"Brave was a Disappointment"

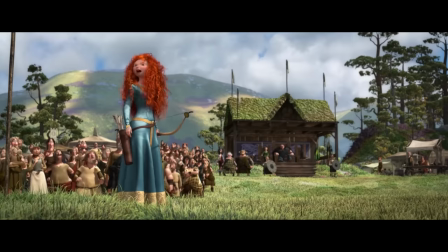There are so many ways to talk about this sequence that I really don't even know where to start.
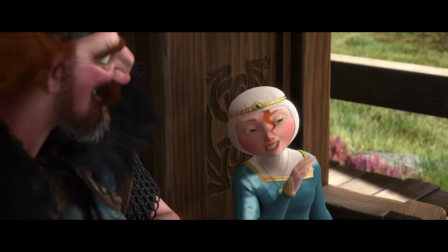We have the symbolism of the stifling wardrobe Merida has been forced into,
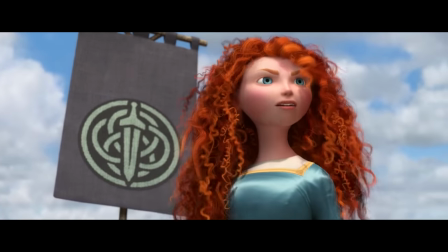the power of the moment we finally see her full head of hair, an iconic marker for her character and a symbol for her freedom,
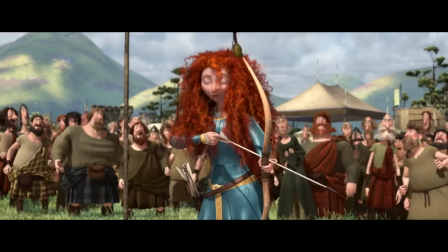after nearly 10 minutes of it being tucked away. The fact that the only way she can actually shoot an arrow is by literally ripping the symbol of her oppression apart at the seams.
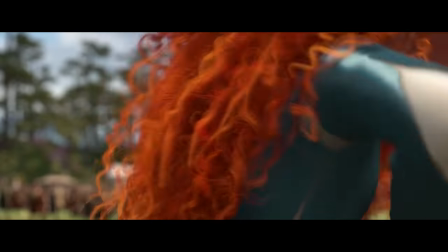Curse this dress!
God, this is such a good scene.
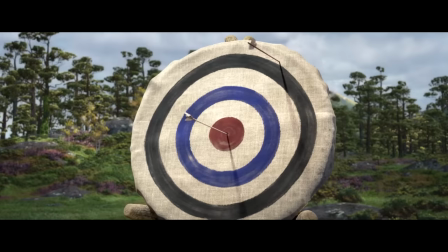All the parts that have been set up fit together so naturally and hint at the directions the film can continue to build on it.
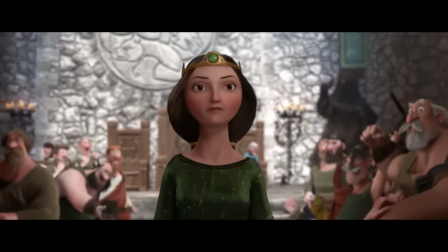Remember that stern walk that the film set up as a visualization for the queen's power?
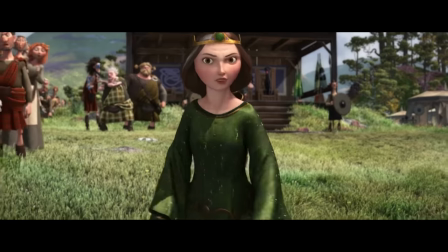Well, here it is again at the pinnacle of their first confrontation, while both are armed with their preferred method of power.
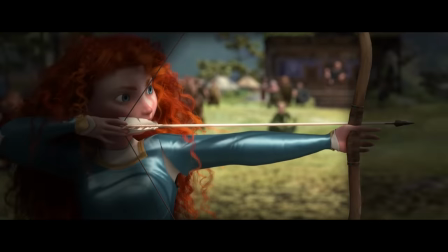The film even goes so far as to frame Eleanor in her stride through the bow.
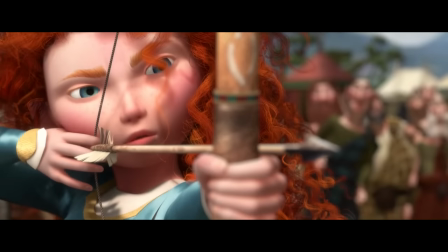Behind the safety of her bow, her weapons, and particularly her bow being a symbol for her hard power, Merida is able to face her mother's authority. In fact, I would even argue that the whole thing with her having to take a deep breath and focus for that last arrow has less to do with getting a bullseye, even once through another arrow,
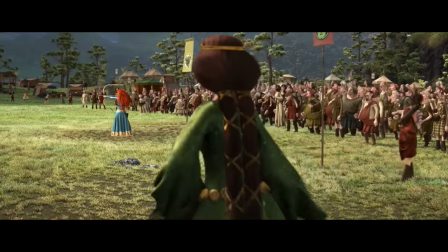and more to do with standing up to her mother, who at this point is at full stride.
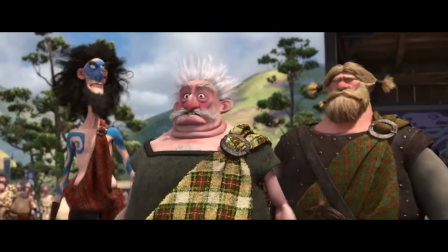The walk increasing in aggression as Eleanor starts to lose her control over the situation and desperately attempts to regain it,
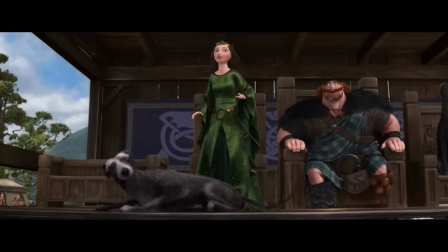she goes from speaking somewhat gracefully to walking sternly to speaking aggressively with a threat.
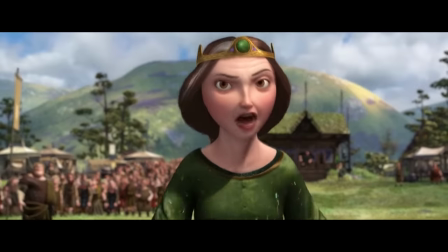Merida, I forbid it!
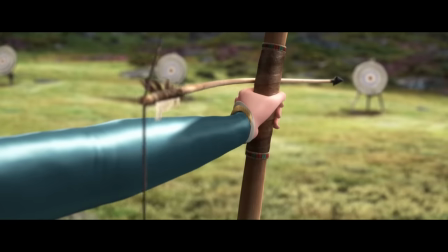And it seems the only reason Merida is able to stand up to her mother at this point is because she has this weapon in her hand.
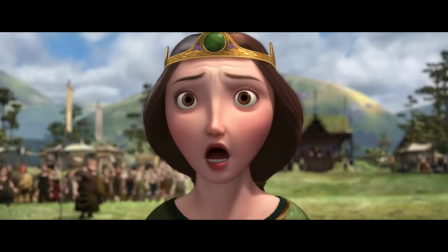And with it, she publicly contradicts her for the first time.
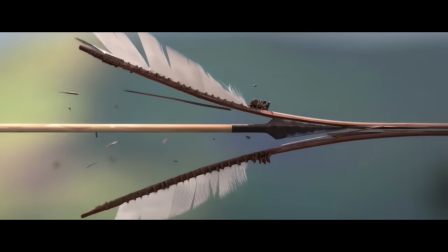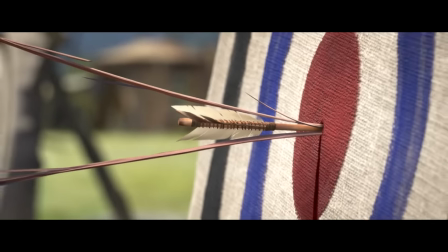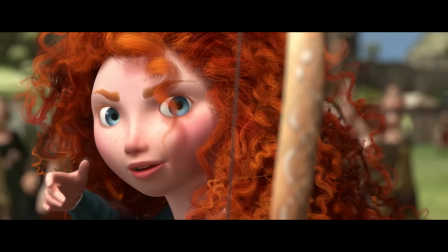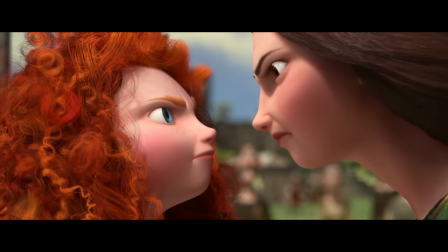this is the real struggle of the film. Merida learning what's necessary to stand up to her mother and society.
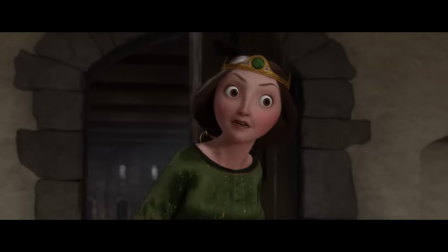I've just about had enough of you, lass.
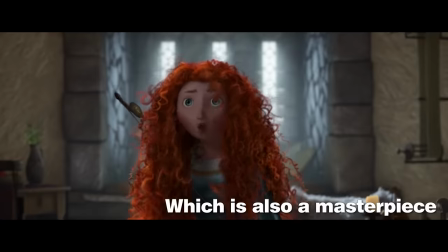And to emphasize that this was just a small victory and that Merida still has a long way to go, in the next scene, when she's still full of adrenaline, she miscalculates her current authority and rips a symbol,
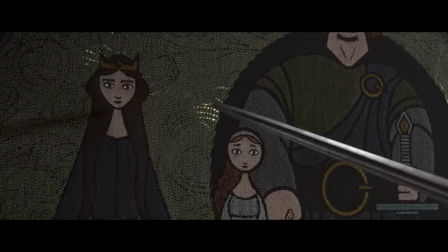or even the symbol, of her mother's soft power.
I'll never be like you! No, stop that!
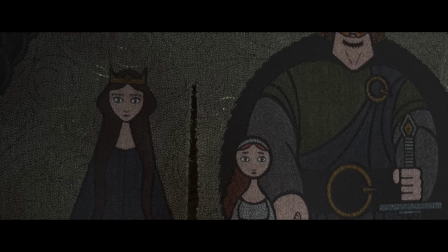I'd rather die than be like you!
And what does her mother do?
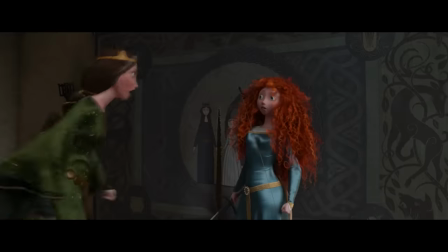The walk returns, and this time it works. Look at Merida cower.
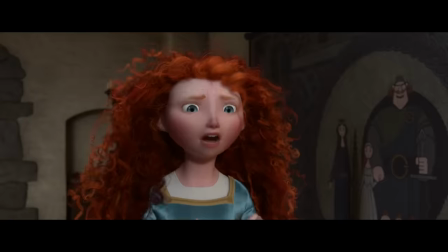Eleanor uses this moment of power to get rid of Merida's weapon, specifically her bow, the tool Merida just used so effectively to stand up to her.
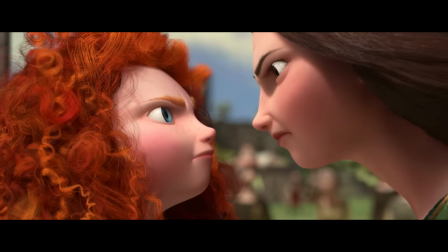We get a triumphant close-up with the bow, pan, glaring close-up with the mother. So it's no surprise in the very next scene she would get rid of that bow.
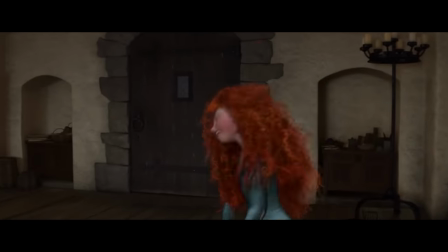Honestly, this is all pretty amazing. So far, the film has set up a hell of a complex conflict, and there's no real villain.
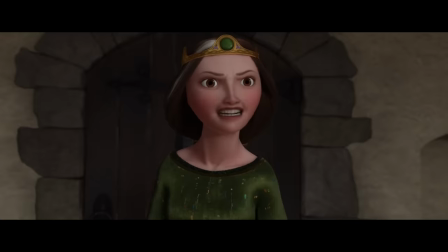Because society is the true villain. This whole sequence is the perfect inciting incident. It was a conscious decision Merida made. Her relationship with her mother has now crossed a threshold.
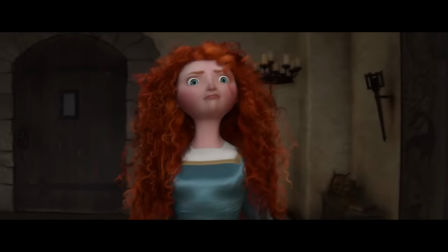There's no going back. And it drops the early hints of both of their character arcs. Merida's cower was the moment she realized she went too far.
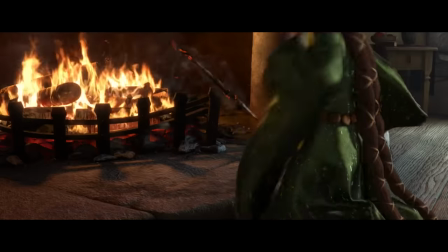And the queen gets an even more explicit one, as she tries to salvage the burning bow.
Oh no!
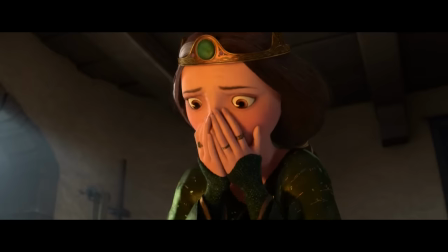Oh my God!
Showing her subsequent regret.
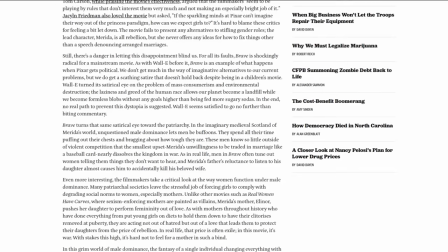While praising the finished film, Amanda Marcotte defended the other plot, the one the film actually follows,
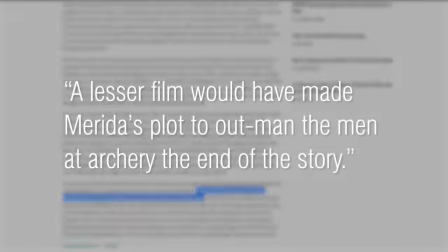stating, "A lesser film would have made Merida's plot to outman the men at archery the end of the story."
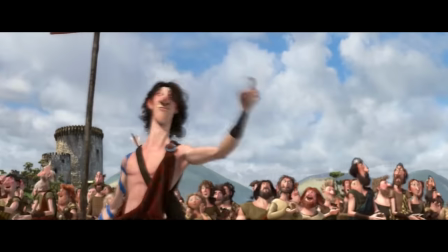But I think that kind of misses the point. She isn't outmanning the men, because she isn't even competing with the men.
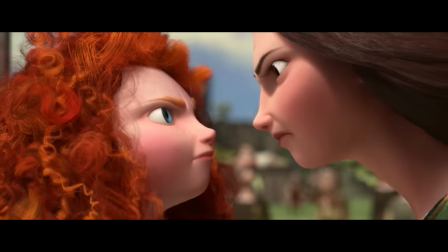She's competing with her mother, and they're each using their own strengths.
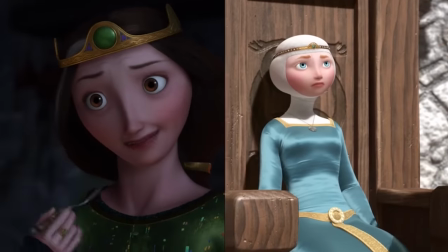The film emphasizes this dichotomy because the only characters with any type of depth are Merida and her mother.
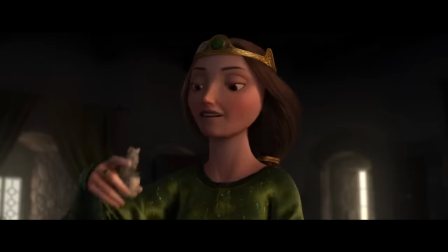Everybody else is basically a caricature. Pieces on a chessboard in this game between mother and daughter.